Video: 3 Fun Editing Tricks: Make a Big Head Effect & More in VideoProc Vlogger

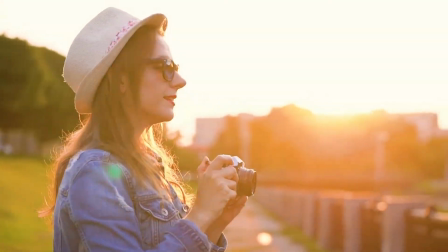0s
Hi everyone, this is Kamel. As your ultimate source of video editing,
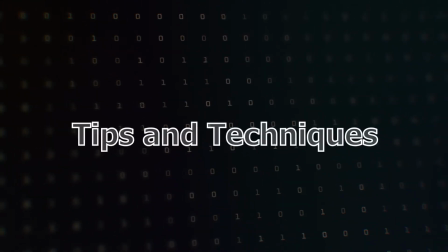4s
we are here to share with you some useful editing tips and techniques that could boost your video creation and take it to the next level.
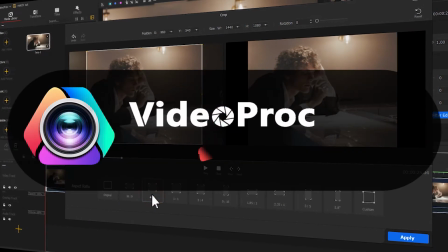13s
But before we start, make sure you free download the software through the link we put in the description box down below.
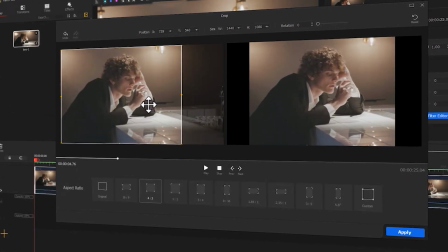21s
Alright, now let's get into today's video.
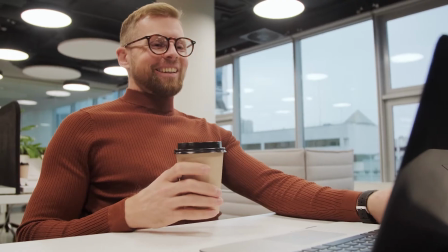25s
When watching videos on YouTube and social media, have you ever noticed any small design tricks?
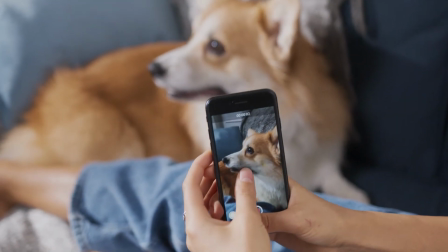32s
These interesting tricks can make the videos more engaging.
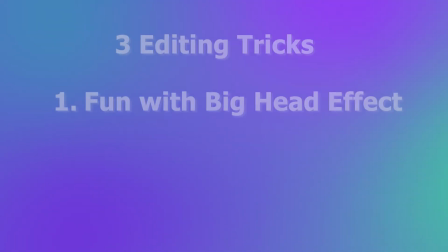37s
So in this video, I'm gonna bring you 3 common and easy editing tricks.
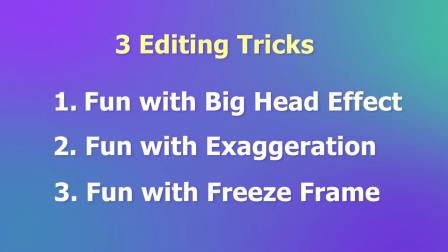42s
With these tricks, you can easily spice up your video.
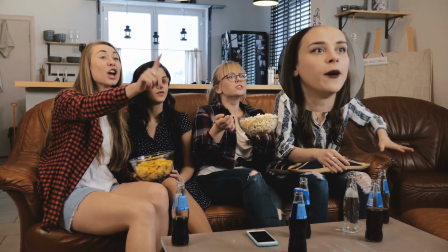48s
We can often see the big head effects in variety shows. It can highlight the funny moments and make us laugh.
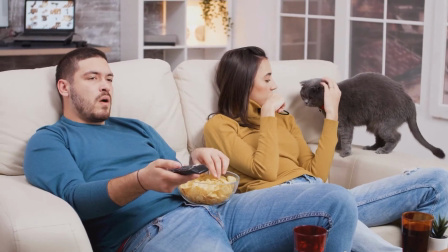56s
The good news is, we can easily add a big head effect to our own videos inside the VideoProc plugin.
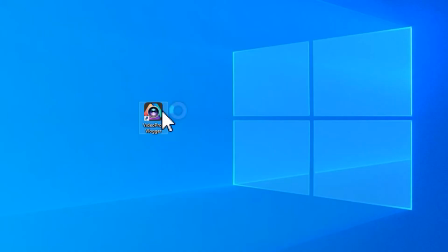65s
Launch up the software. Start a new project.
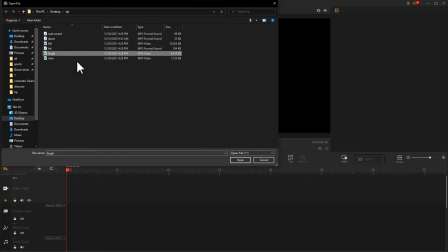70s
Add a recorded footage to VideoProc plugin. Drag it onto VideoTrack.
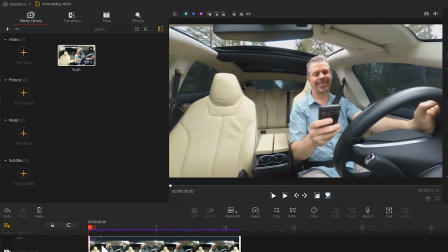77s
Go to the upper left to find the effects. Select it.
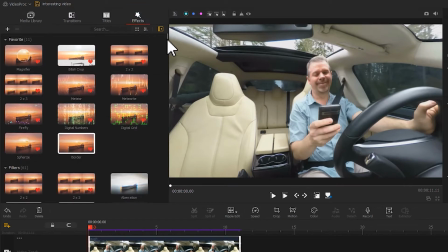82s
There we have many presets to choose from. In this case, we want to get a bigger head, so we want to use the magnifier effect.
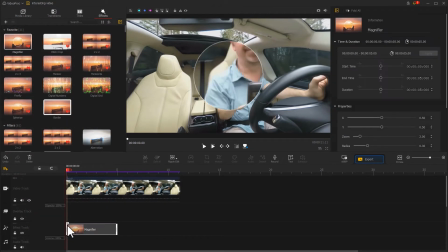92s
Drag it onto Effect Track. Use our mouse to adjust its length and duration.
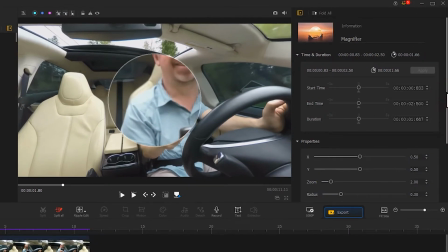102s
On the right, we can find the Properties menu under the Inspector panel.
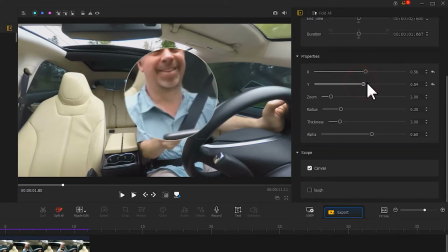108s
Herein, we can move these sliders to adjust many parameters for getting the wanted result.
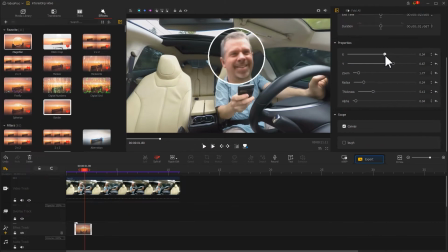118s
Let's preview the outcome. This is not funny enough. Let's add a sound effect to match the big head.
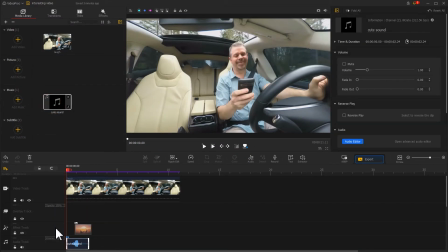133s
Drag the sound effect clip onto audio track. Line up the audio with the first frame of the magnifying effect.
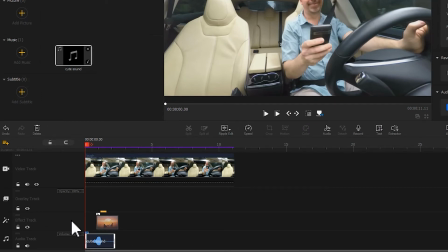141s
When everything gets finished, let's check out the outcome.
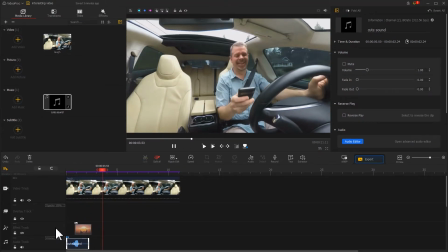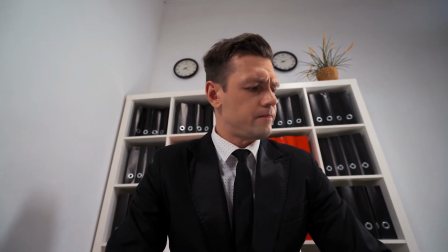152s
When editing videos, we can play with some exaggerated editing tricks to emphasize one's facial expression.
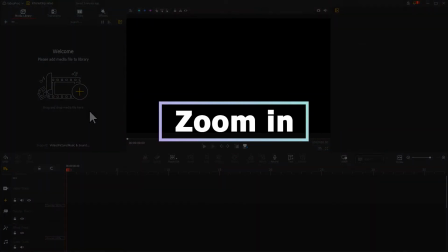160s
Zoom in is a great tool to help us achieve this purpose. Import the recorded video to the software.
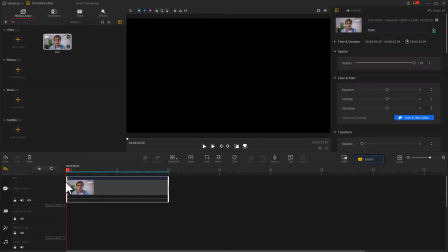169s
Drag it onto the video track. Find the motion icon on the toolbar.
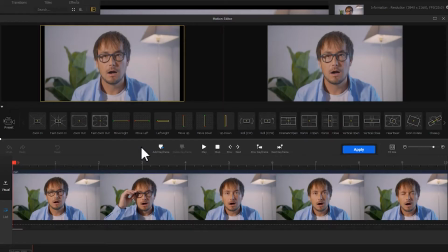174s
Select it to enter the motion editor panel. Let's preview the video. Adding the zoom in effect at the point the man is taking off the glasses might bring us a pretty nice outcome.
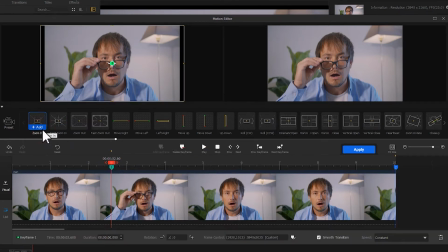188s
Click on Add. Now we add 2 keyframes. Have a look at the result.
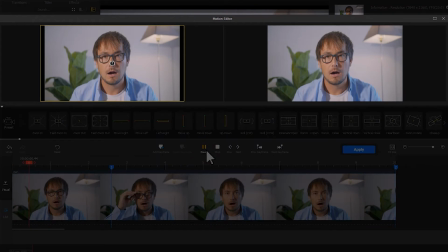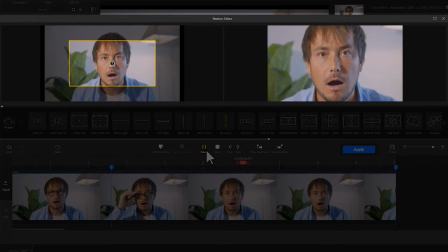200s
The entire zoom-in process happens too slowly and the range looks overlarge.
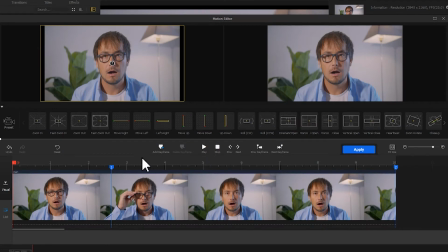206s
Let's adjust the keyframes. I want a zoom-in effect to end at this point for making an emotional impact. So here I select the second keyframe and drag it to here at this point.
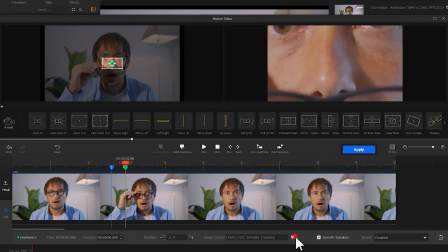219s
Then adjust the specific parameters.
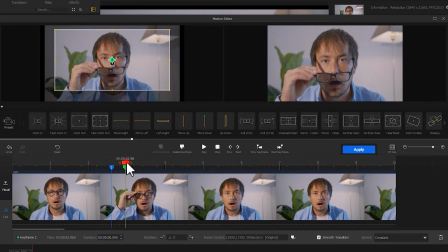229s
After that, move the playhead to the last frame. Find Add keyframe. Select it to generate the third keyframe. The parameter settings for this is the same as the second keyframe.
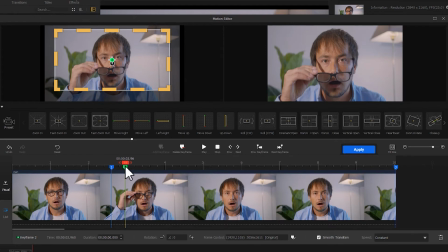243s
This can ensure there won't be jump frames after the end of the zoom effect.